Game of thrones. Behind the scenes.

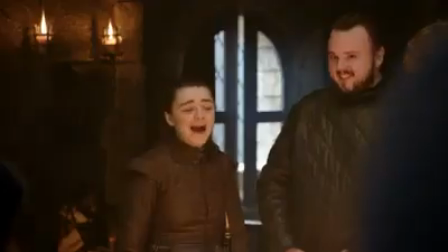final season of Game of Thrones.
Please clear the set.
You can actually use a whole episode just in anticipation. She's a sassy lady.
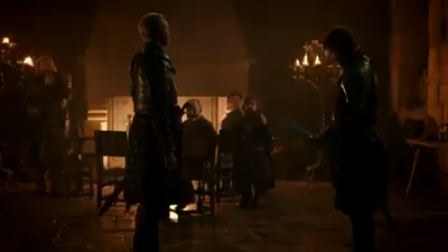Brienne and Toth!
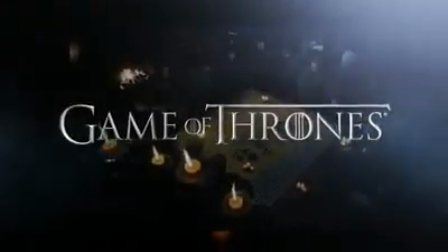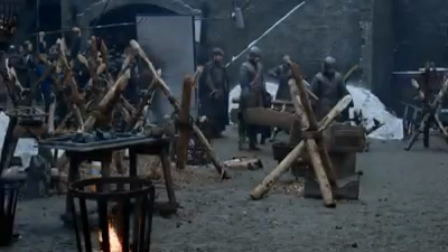Weed Do we do the lines or we just look up? Do we do the lines, right? Here we are?
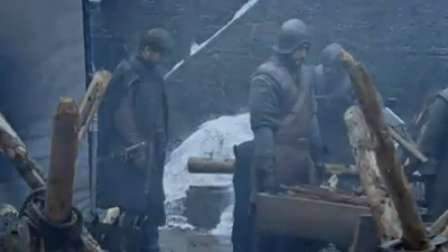Yes, sir. Okay. Why not, right? Background. Well, here we are.
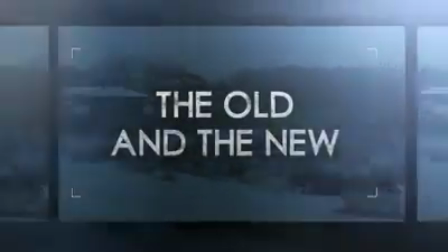Yes, here we are.
Because we were spending so much this season in Winterfell, that meant greatly expanding Winterfell.
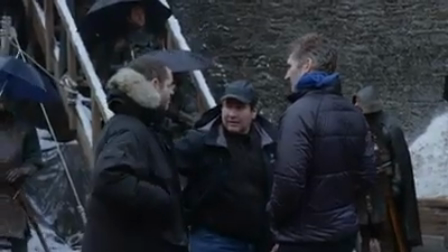You can't just use the same 3 or 4 sets over and over again without it starting to look redundant.
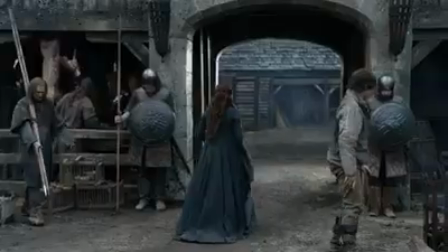Winterfell has grown from, what was in season 1 and 2 a courtyard into a proper castle.
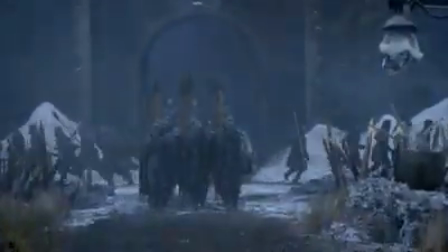When we read the outline for season 8, it was clear that it was so big what was required of it that we had to have a complete rebuild.
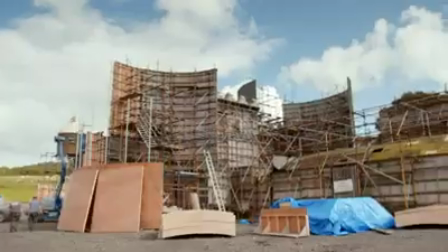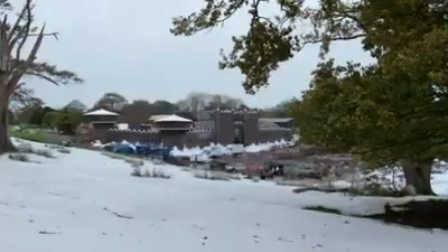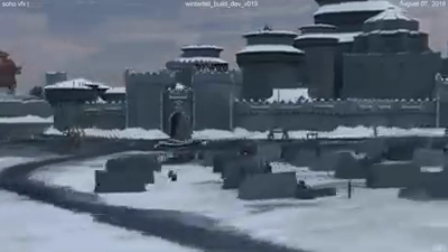What was added for this season was the North Gate and the
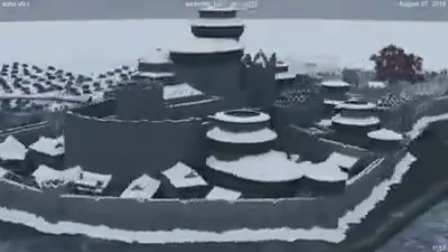battlements and the North Courtyard because of the attack was going to come from the north.
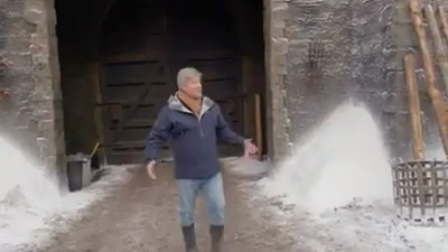Right, we are in the new courtyard in Winterfell.
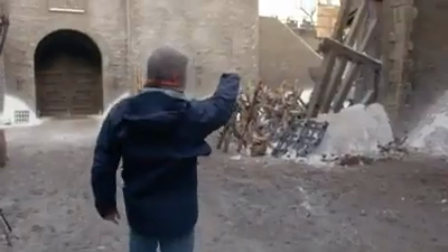The old courtyard ended where this wall was, so it was relatively small.
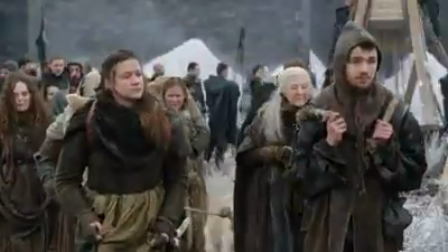We needed an expansion of the whole castle because we have refugees, we have an additional army that needed feeding.
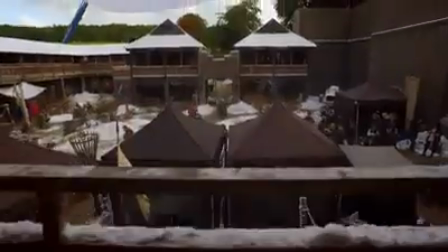We took the old Winterfell model. I literally took a scalpel and pulled that wall out in foam core, and then it opened up the whole space.
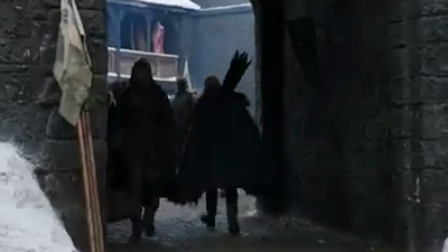And seeing all of the different activities that took place in these castles is really important. Almost the back of house activities in the castle was like, well, how were these people fed?
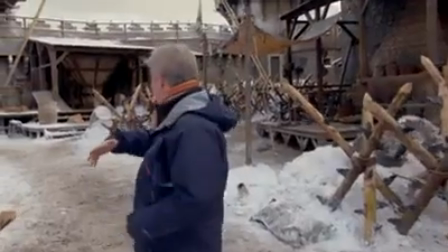Where did the beer come from? Just come through the North Gate in this area where we have got our soup kitchen.
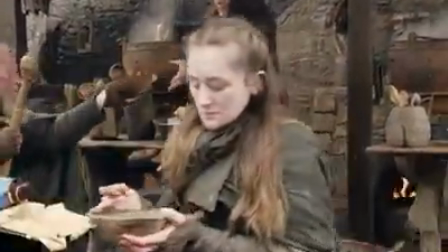And we made spoons and ladles and bowls and things that you kind of take for granted but actually require quite a lot of work.
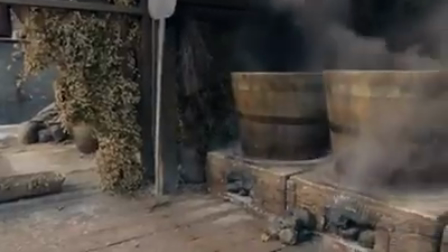And we have a brewery. We have barrels that are practical and people can be drinking. I do a lot of research on the history of food and what was available and what we would have eaten.
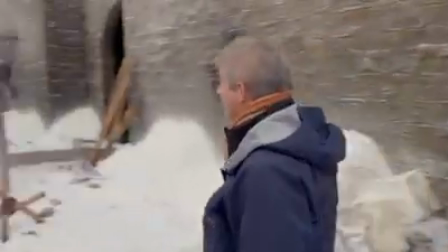The other side, we have our bakery.
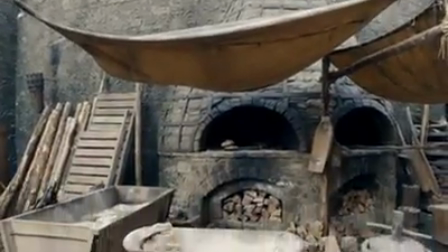We would have breads that were made fresh and ones that were treated so that they wouldn't disintegrate after a couple of days. In working on a set that looks good on every angle, that's what gives you the options,
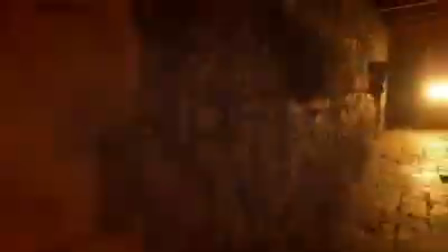You could literally go from one side of Winterfell, upstairs, downstairs, into towers, out of towers, and create these long continual shots.
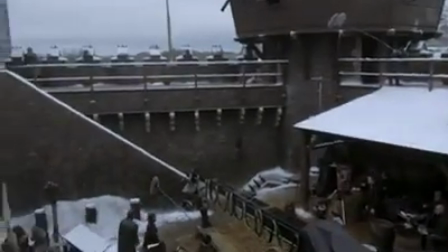It was very, very exciting. I mean, there's so many layers, levels, which opens up a lot of chances of moving the camera through those after our characters.
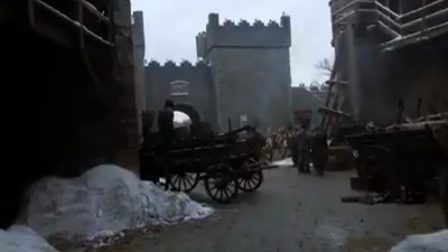So what Deb did and her team was to create these incredibly realistic environments. If the actors are in an environment that seems real to them, it's much easier to get a good performance.
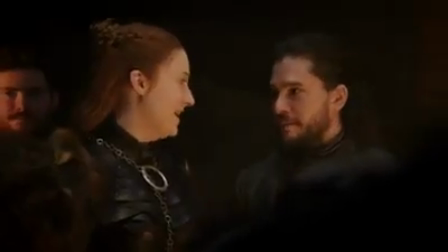Go inside and you're completely transported. You have to remind yourself by knocking on the walls and then you can hear that it's fake.
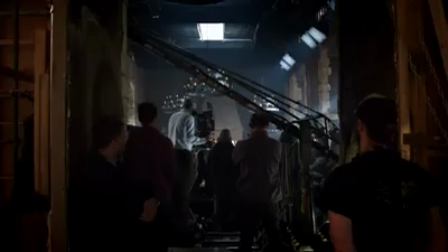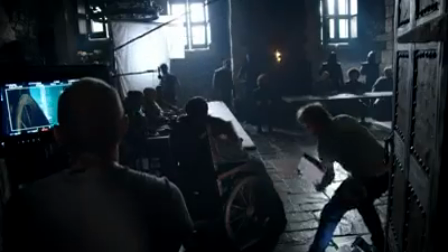C marker. Marking. And action!
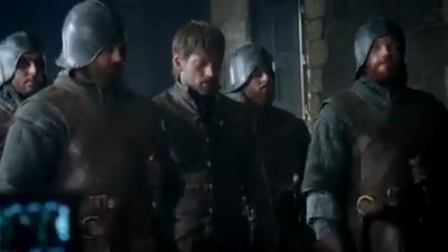Turn. Go.
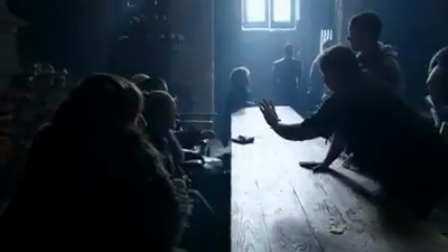When I had talked to the actors concerning position and where they all sat, episode 1 of the season, I made sure that John sat in the front middle.
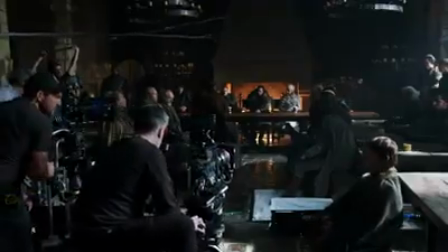He was, in a sense, rallying the troops that we have to get behind Dany Targaryen.
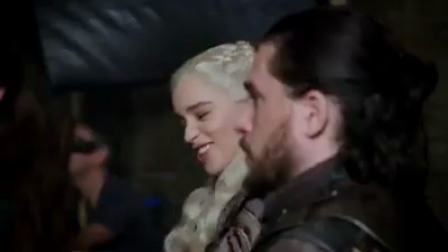When Jaime comes to Winterfell, she definitely took the role and took the Queen's position.
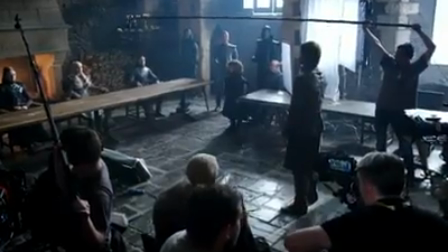When I was a child, my brother would tell me a bedtime story about the man who murdered our father.